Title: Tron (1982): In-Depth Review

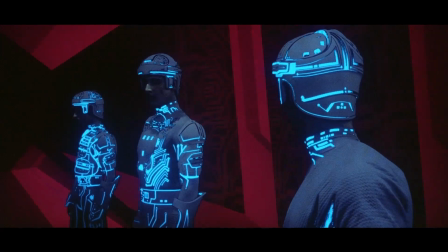37:12 Yet there are versions of all the main characters on the grid as well, namely Alan as Tron, Laura as Yori, Dillinger as Sark, and Walter as Dumont.
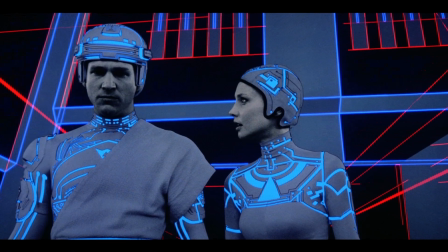37:20 The film also does a great job of explaining how this works with that wonderful line of dialogue from Walter I've highlighted twice already, but we'll touch on it again.
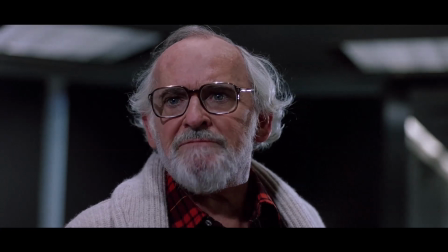37:29 And our spirit remains in every program we design for this computer.
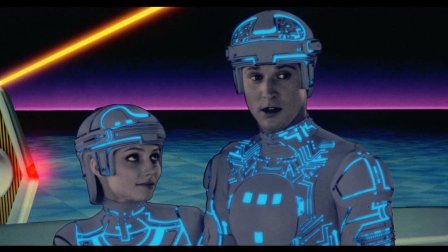37:33 This explains why the programs look like their users, because some part of them exists in every program they write.
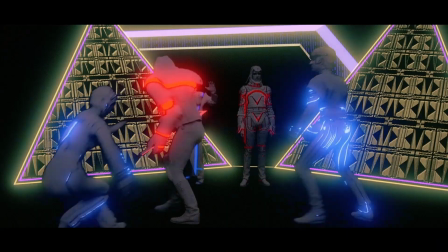37:40 The next thing to examine is the use of color and how it delineates, in most cases, the conflict on the grid.
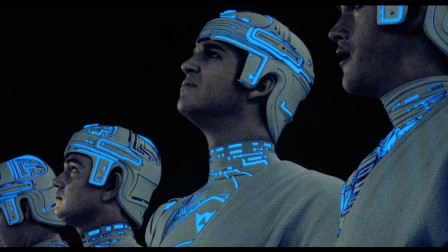37:46 For most of the film, the free programs are represented in blue, and the programs that have been assimilated by the MCP are red.
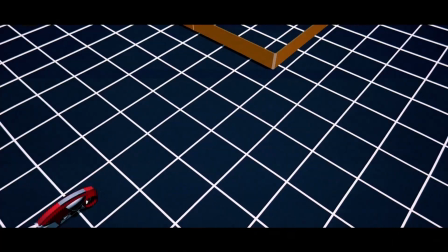37:54 There are some scenes, however, most notably in the light cycle battle, where the MCP light cycles are blue, Flynn's is yellow, Tron's is orange, and Ram's is red.
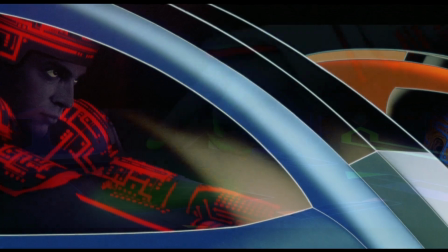38:03 This can be tied to a late change to the script where the coloring scheme was changed from free programs being colored yellow and MCP programs being colored blue,
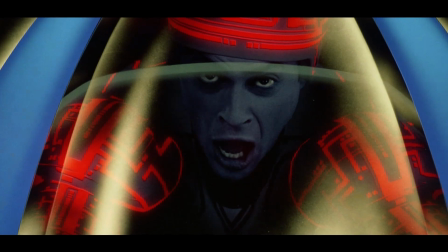38:11 with scenes such as the light cycle battle retaining the original color scheme.
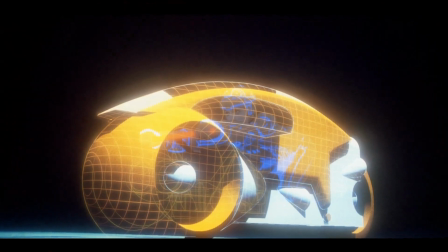38:15 This change can make a few scenes a bit hard to keep track of which characters are loyal to which side,
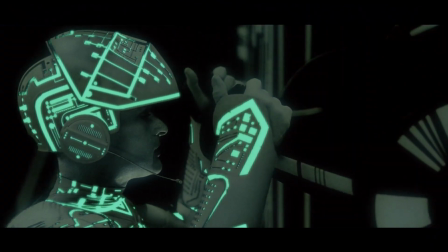38:21 particularly because of how the backlighting drowns out a lot of details purposefully to make the coloring scheme stand out more.
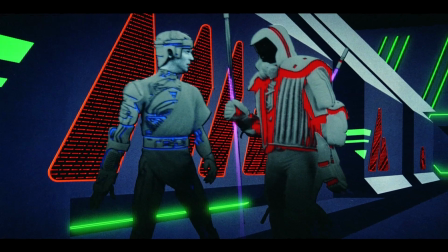38:29 Still, the instances of the color switch are rare, and for the vast majority of the film,
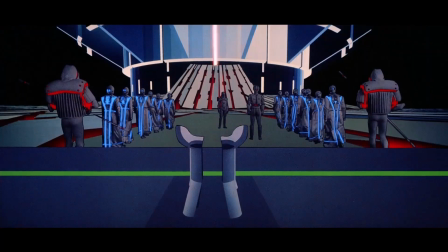38:33 they use the red and blue color scheme to clearly differentiate between the free programs and the MCP assimilated programs.
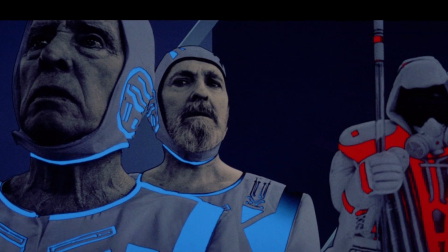38:40 The visual cue also helps the audience recognize when a program is being assimilated.
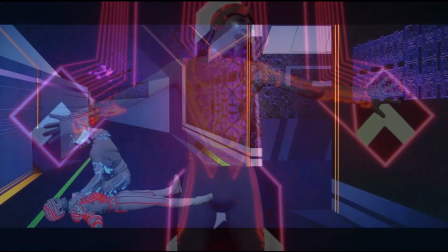38:45 However, the one moment where it becomes unclear is when Flynn takes on a red hue,
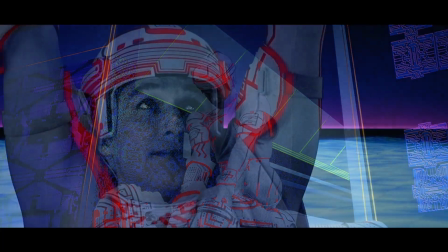38:50 which I covered in the plot section and will go into in a bit more depth later in this section as well.
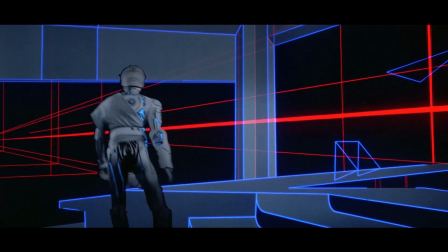38:55 We're getting closer.
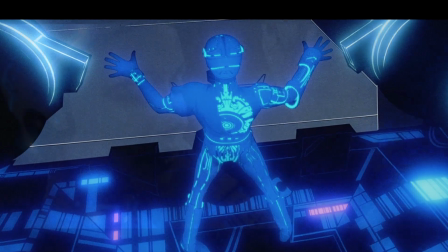38:57 The next important factor is that Flynn is granted abilities that other programs are not capable of because he is a digital human on the grid rather than a program.
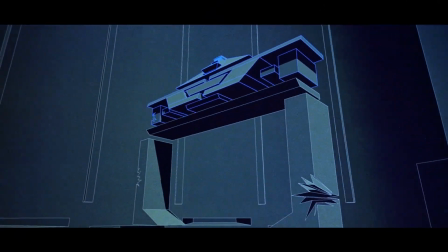39:06 The examples of this are his reconstruction of the recognizer, when he creates the junction on the solar sail,
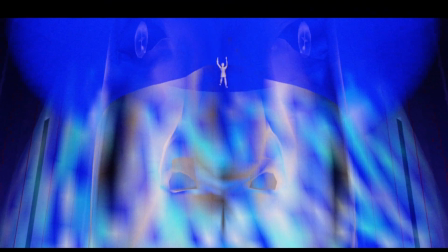39:12 his ability to keep part of Sark's ship from derezzing, and when he jumps into the MCP's main beam at the end of the third act.
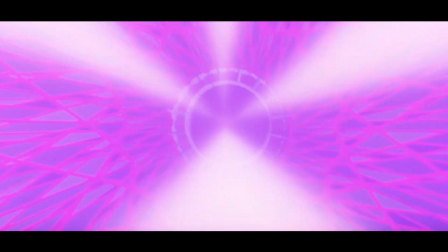39:20 The film sets this up well, with the first instance of Flynn reconstituting the recognizer without intending to,
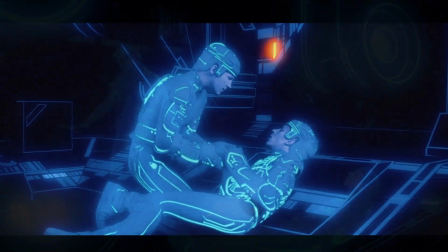39:26 and the justification is immediately clear to Ram why Flynn was able to do that.
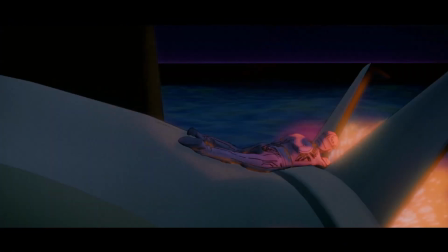39:30 This power then continues to help Flynn guide Tron to the MCP so that they can complete their task,
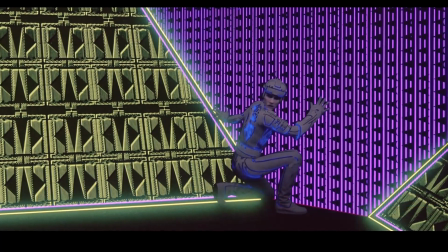39:35 and it is utilized in logical ways to help them overcome obstacles or difficult situations,
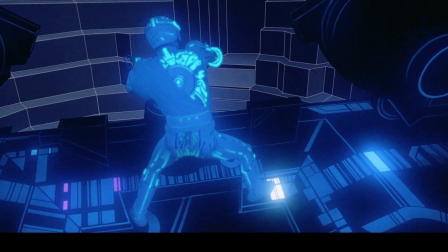39:41 but not so flippantly as to feel like a Deus Ex Machina type power that can solve any and all problems.
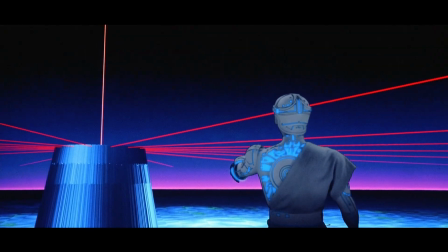39:47 The one area where the abilities are unclear is during the light cycle battle.
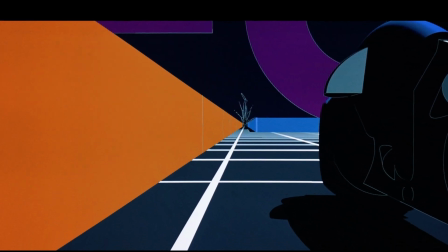39:51 It would have made more sense and could have connected back to Flynn more clearly if Flynn were in fact the one that crashed the MCP light cycle into the wall,
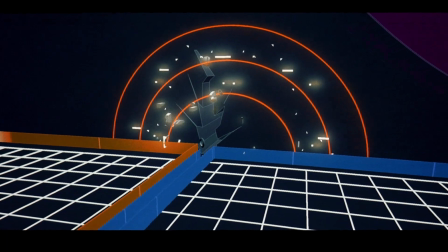40:00 because it could have been justified by saying he has the power to impact the world in ways other programs can't.
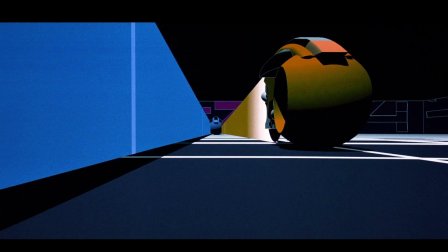40:07 I'm what you guys call a user.
Furthermore, his knowledge of the system and the light cycle program in particular would make
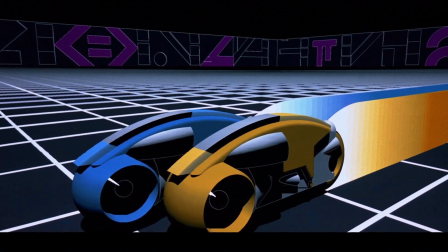40:13 the fact that the hole that is created was right where it needed to be to facilitate their escape.
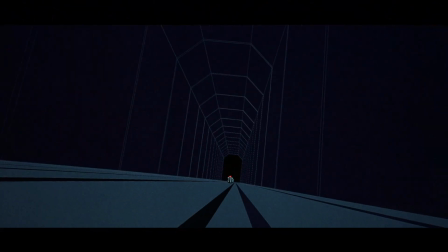40:18 The final aspect to touch on is how assimilation works.
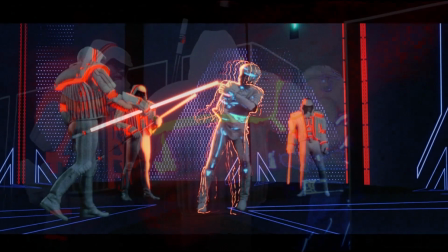40:22 The MCP, and by extension the programs assimilated or loyal to it, are trying to pressure the free programs to basically either join them or be destroyed.
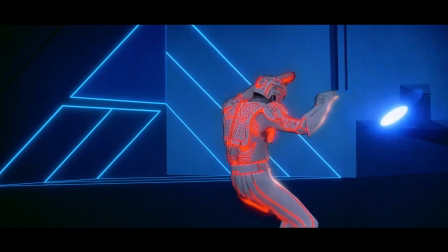40:31 One way they do this is by throwing them into the games.
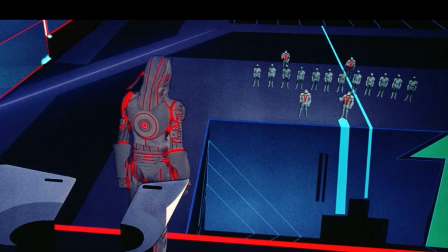40:35 During the explanation for the games, Sark explains that if they join willingly, they might be able to join the higher ranks of the MCP.
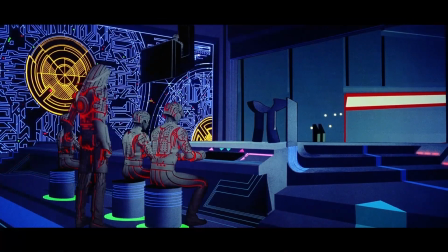40:42 However, if they continue to show loyalty to their users, they will not receive training and be forced to battle stronger opponents in the games.
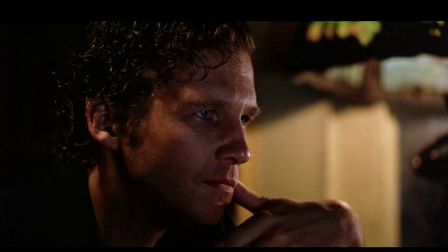40:50 That will be all.
In essence, this could be seen like a hacker or computer virus brutalizing programs until they eventually break down.
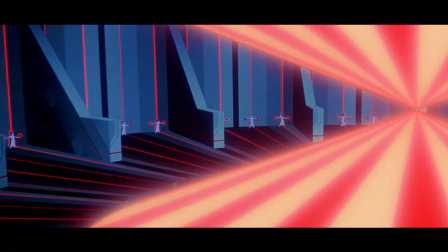40:58 Again, the film makes good use of the color scheme to highlight the process of assimilation.
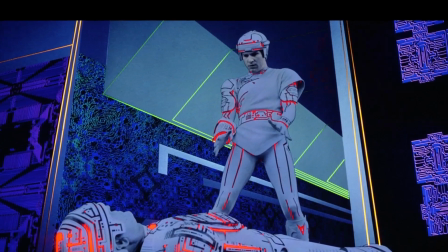41:04 The only area where this is a bit unclear is when Flynn turns red after taking down one of the MCP drones before rejoining Tron and Yori on the solar sail.